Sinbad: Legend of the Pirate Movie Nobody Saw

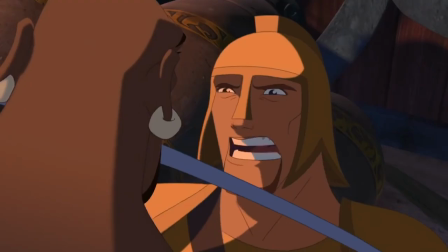I mean, in real life, you can't just bite a sword that's charging at you, but that doesn't mean I don't want to see it happen.
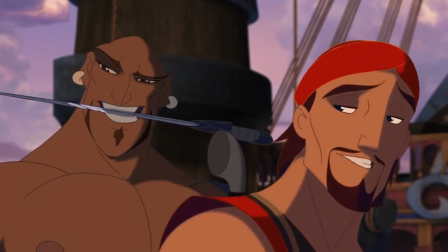You gotta admit, they're pretty cool, huh?
Pretty cool, huh?
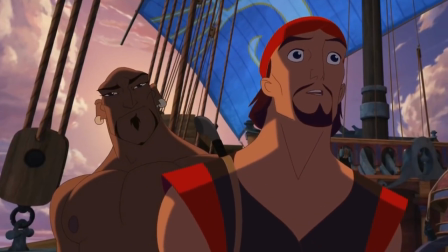But Sinbad sees the prince, and you know that they must have been best friends with secret handshakes, heart-shaped necklaces, the whole nine yards.
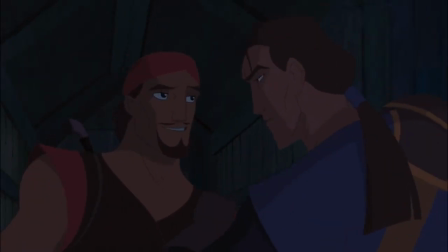The visual differentiation between Sinbad and Proteus, the prince, is awesome.
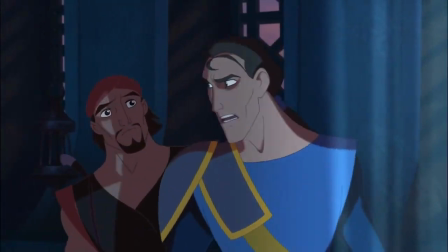From colors to presentation, first look, you really see how different their lives are,
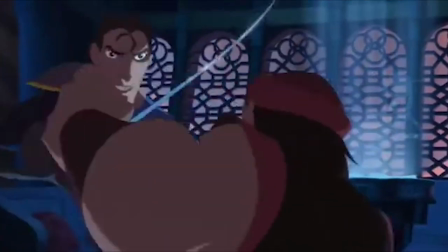but then you start seeing their fighting styles and how well they seem to counter each other.
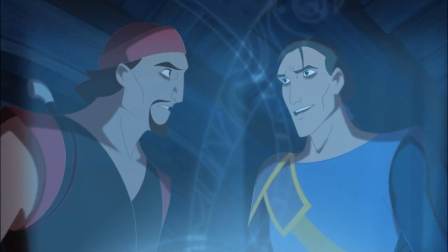It's a great visual representation of history between the two. It really helps to show who they were and who they are now. out,
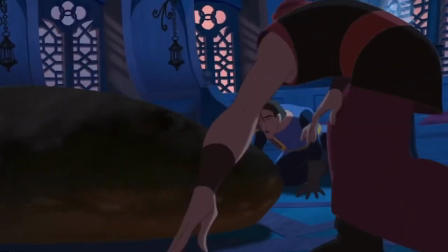and it becomes especially evident they have history when they start fighting the giant sea monster together.
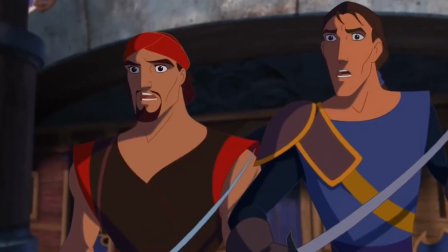The whole sea monster fight is pretty cool.
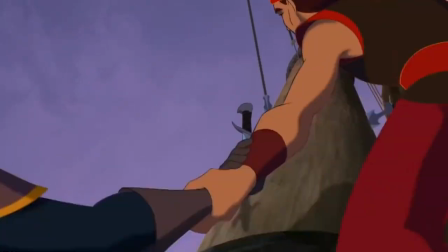You see Sinbad's ingenuity, constantly thinking on his toes, and it makes you really see that cool, genius badass that everybody wants to be when they see a movie like this.
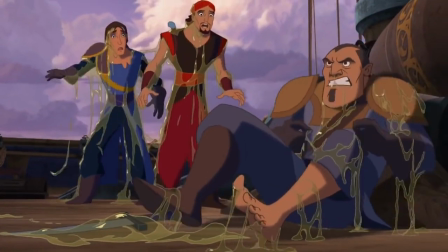Plus, the...
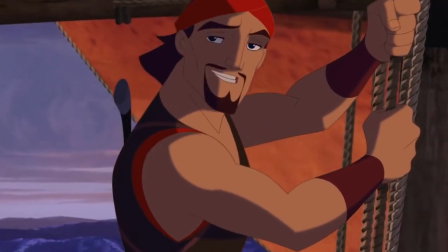Give that guy a raise.
It was hilarious. This movie surprised me with how many honest laughs I had while watching it.
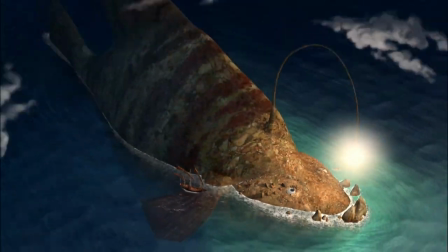Once they take down the monster, there's a moment that's so small that can almost tell you everything about who Sinbad really is just with his actions.
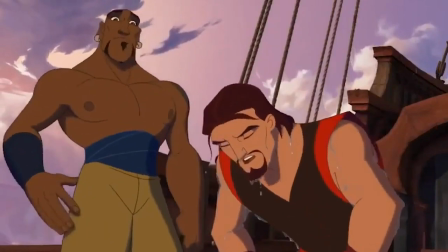As the monster falls back into the ocean, its tentacles come for him and Proteus, and instead of saving himself,
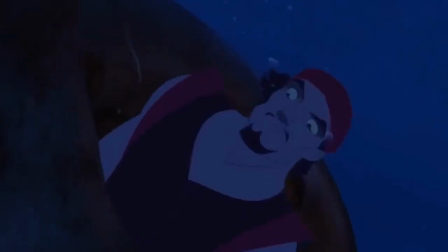he saves Proteus and gets himself dragged underwater, presumably to his death. That's some great visual storytelling and foreshadowing of the end of the movie.
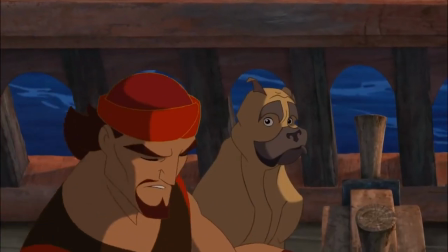He truly isn't as black-hearted as everyone keeps telling him he is. There's a lot more under the surface, bubbling, just waiting to get out.
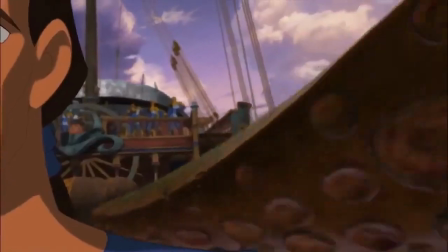That's some solid storytelling with just one simple visual cue. Well done.
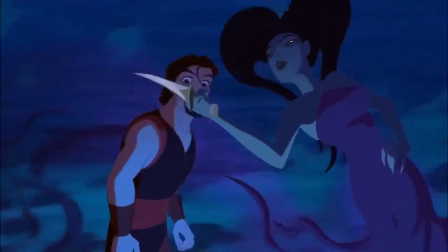So Eris convinces Sinbad to steal the Book of Peace for her while they're hanging out in a bubble underwater.
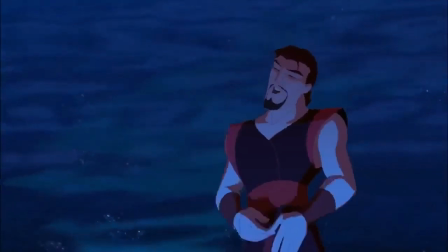As one does. This scene gives us a ton of foreshadowing for various aspects of the movie, for how to get to Tartarus,
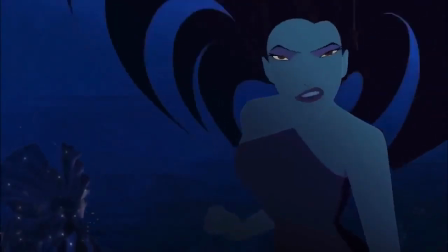to the word of a goddess being her bond, and we see Eris has a plan more than just to steal the book.
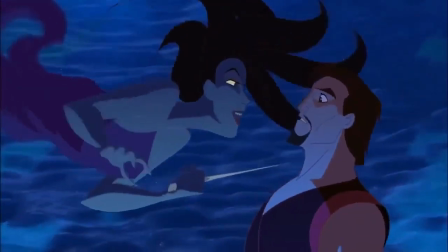What is it, however, we can't quite figure out yet, but it leaves us intrigued about where she's going.
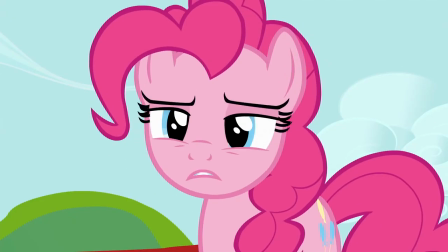I'm intrigued.
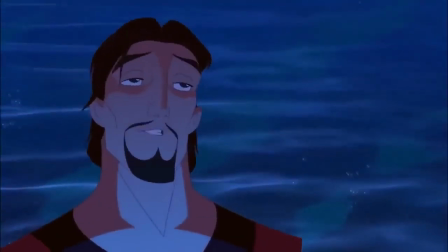The movie rewards us for paying attention, and because it's a kids' movie, there are plenty of visual cues to help them stick in our heads a little better.
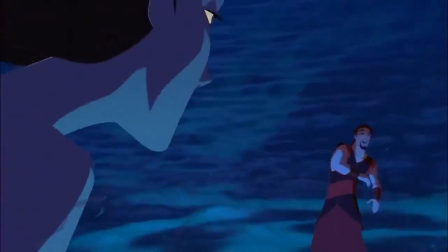And so when Sinbad brings them up later, we feel like we're just as clever and smart as active audience members.
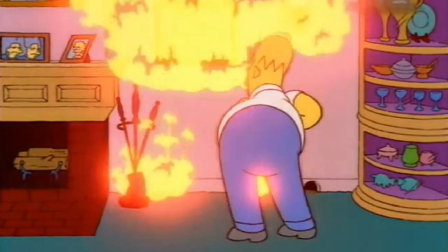I am too smart! I am too smart! S-M-R-T!
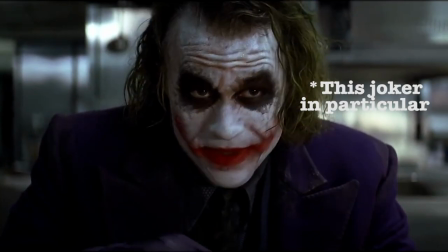Eris almost reminded me of the Joker in this scene, too, where if what she's asking Sinbad to do happens,
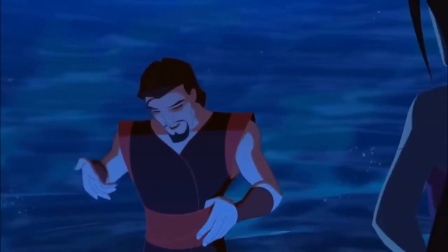she's probably fine with it, but she has backup plans for her backup plans.
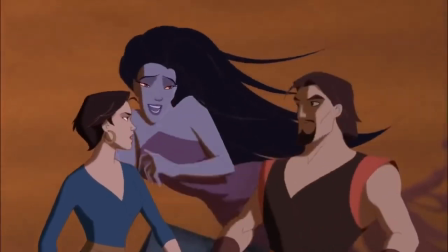She's just relishing the chaos that ensues from her actions, and how morally confused everyone is becoming because of her.
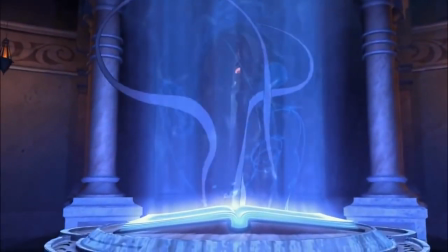I mean, she's literally the goddess of discord, and the Joker is an agent of chaos.
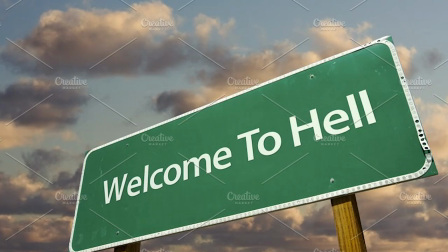This feels like a match made in heaven. Well, probably not heaven.
So hail Satan. And have a lovely afternoon, madam.
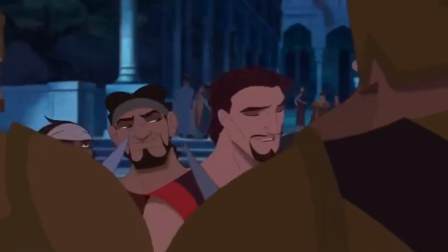So Sinbad goes to Syracuse to steal the book for her, and he and his crew go to a big party for Proteus.
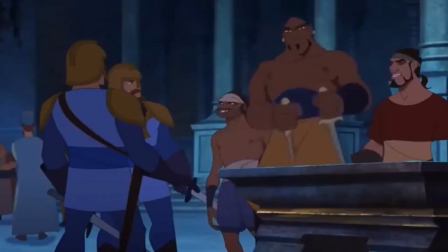Sinbad's crew is also so much fun to watch. They're not the deepest characters, but they all have little quirks and charms that make them a constant stream of entertainment.
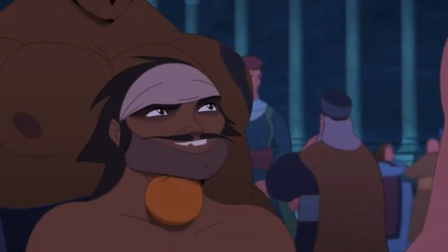My favorite would probably be Rat. He's always swinging around and stuff.
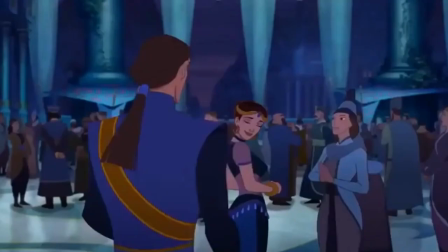It's like he's allergic to the ground. But then Sinbad sees the girl he once loved, and his true personality comes out once again.
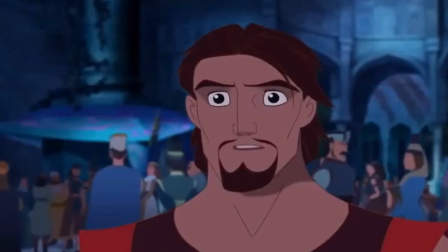He's a man confused and lost in love.
Lost in love and don't know.
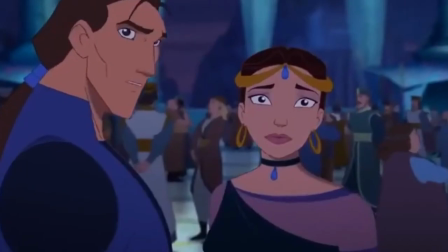So he insists they leave so he doesn't have to face his fears. Gee, I wonder if she's going to come back and join them in their adventures.
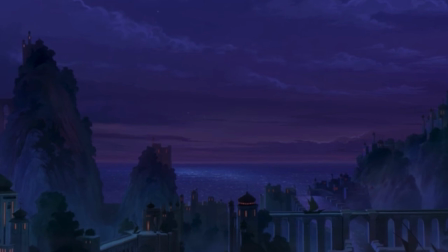Probably not. I mean, she's so obviously happy staying put and being an ambassador. Probably doesn't even like the ocean.
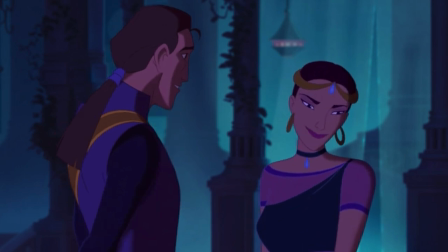I'm gonna agree. You fool!
Okay, yeah, well, it's obvious she's going to come with them. She's still a cool character, fun to watch, and fun to see how similar she and Sinbad are.
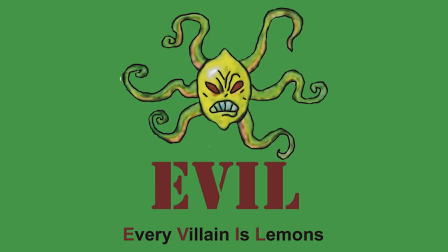Then Eris, being all evil and stuff, goes to steal the book herself and blames Sinbad.
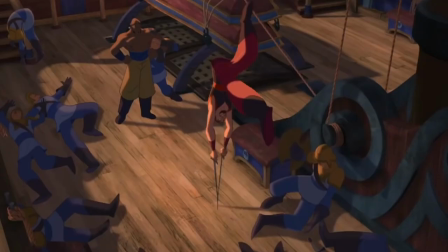Feels like with how much protection you had on the ship for the book, you'd have more than just one inept guard for it.
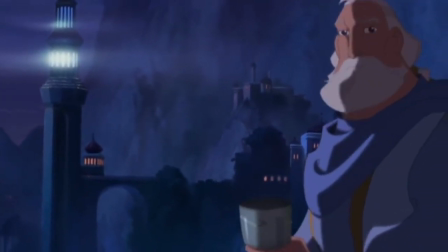But whatever, King, who we've been told has spent years preparing for the book's arrival, you do you.
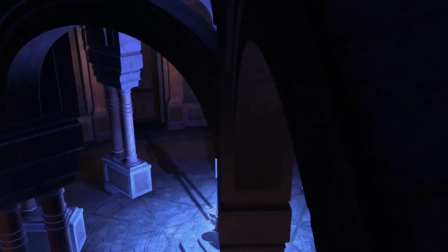I love the way Eris steals it too. She's slithering around the room, only letting herself seen when she wants to be.